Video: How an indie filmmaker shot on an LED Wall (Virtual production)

After Effects, Cinema 4D, Maya, Blender, every step of the way was a learning process. After about a year of this VFX hell, I was able to finally figure out how we were going to do all this and I realized that if I waited any longer the film wouldn't be completed. We went back to Brilliant Screen Studios and we finished filming Killing of a Machine.
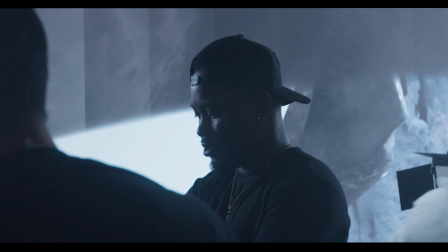We brought the old costumes back, brought the old team back as well, mixed with some new people.
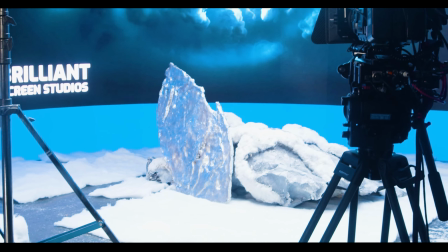Brilliant Screen Studios had upgraded their wall. The wall was much bigger.
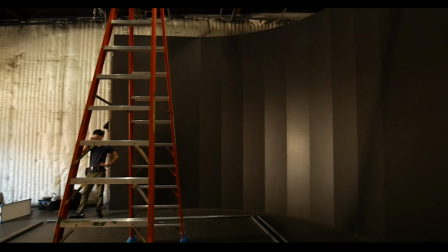They removed the LED panel that they initially had, which was quite small and didn't really give too much coverage.
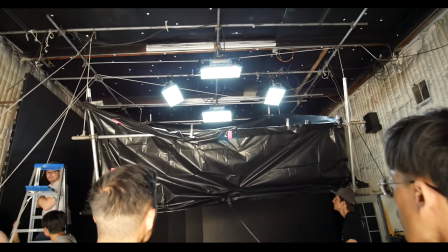We were able to really go in and build out an actual skylight over the LED wall.
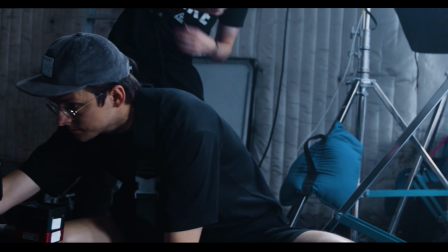The increase in the wall height also allowed us more room to play around with in terms of the camera angles. we were much more prepared this time.
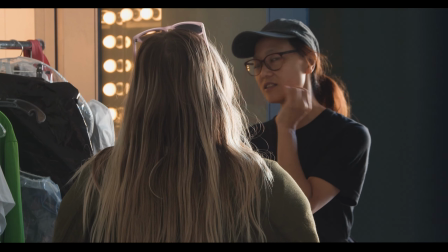We started with our actors coming in, getting into makeup immediately. We knew that that would take some time, especially for David Quinn, who plays the droid.
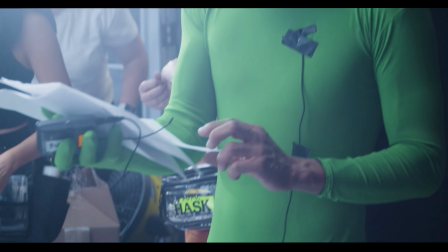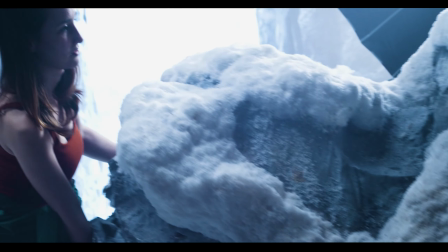As you can see here, we're setting up the practical set pieces to really blend the wall with the set.
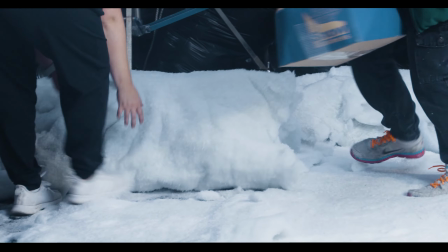Fernanda, the art director, was able to come in and lay out the snow and really blend the seam between the practical set and the wall. I remember there was a moment when we were looking at the monitor and we're like, wait, is it right there? No, it's right there. And that's when we knew that, hey, we had achieved something pretty cool. Some tips I would give to really sell the environment, always use a little bit of haze.
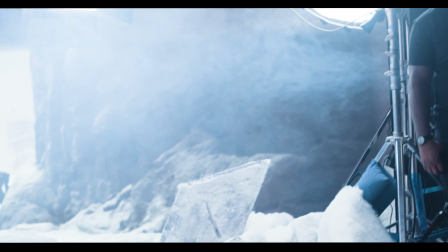It just creates a little bit of atmosphere and kind of softens up the look of the digital wall. Another thing I would recommend is having a little bit of wind,
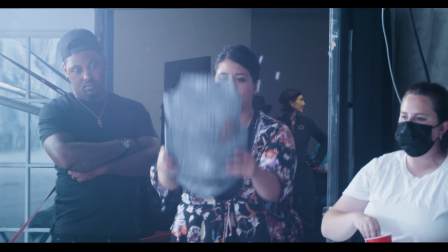right? like we had fans going or people fanning the actors to give a little bit of a effect on his fur coat.
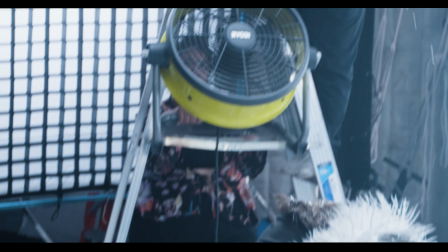As you can see here we're throwing snow on to our actor. All these little details really sells the realism of the scene.
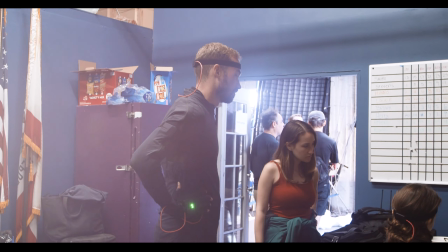So one thing we tried on this pickup shoot was real-time motion capture.
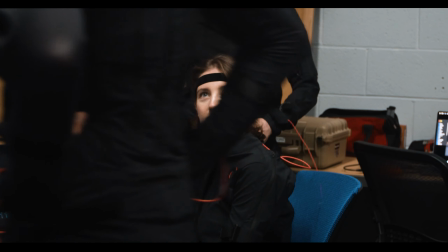So I actually brought out my Rococo suit as you can see right here and we try to you know put
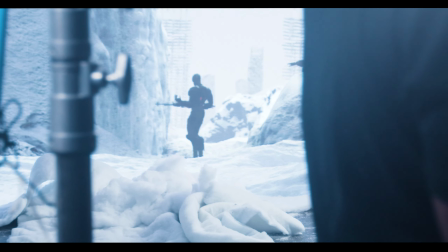some performers and have them animate like a CGI character that was gonna be on the wall.
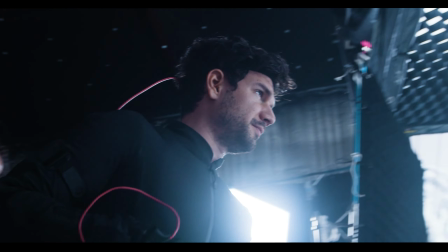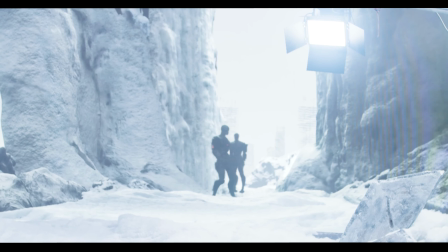In the end we decided to scrap that idea due to the space of the studio and just like the real-time aspect of it.
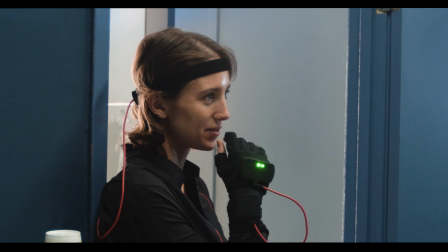I think you know as the technology develops a little bit more there will be many use cases of like real-time motion capture on LED wall.
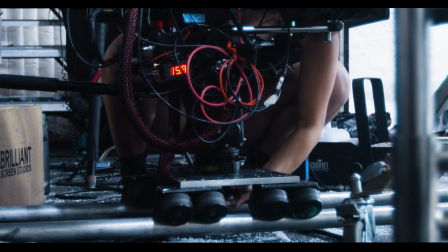We ran through six different setups and
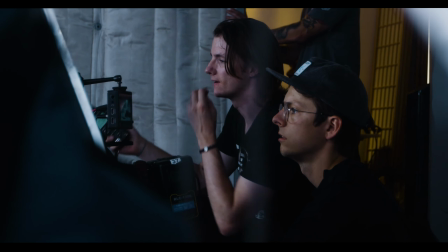with each one we had to make adjustments to the wall as well as the practical
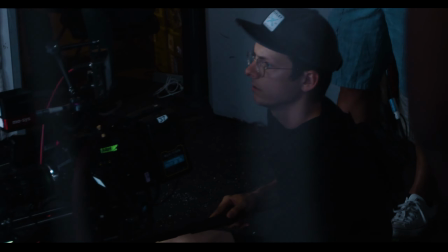sets to kind of sell that angle the
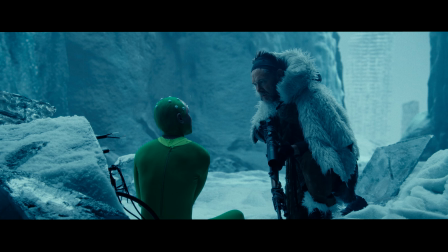results that we got was just phenomenal check out the still and this is just straight out of the camera like we put a
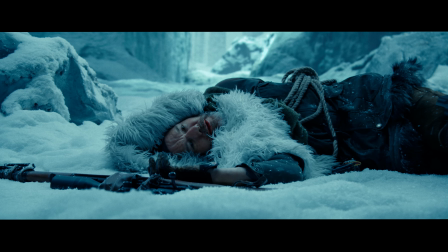lead over it as a basic color correction it's seamless and this is what i was so excited about this is why i got into virtual production
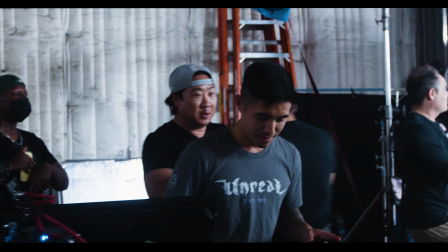From that, huge success, I can't wait to show you guys the end product. Hey, so if this stuff is interesting to you, make sure you subscribe to my YouTube channel as well as add me on social media. I'm going to be posting a lot of content out there that's going to help filmmakers and help other artists to learn and develop their craft.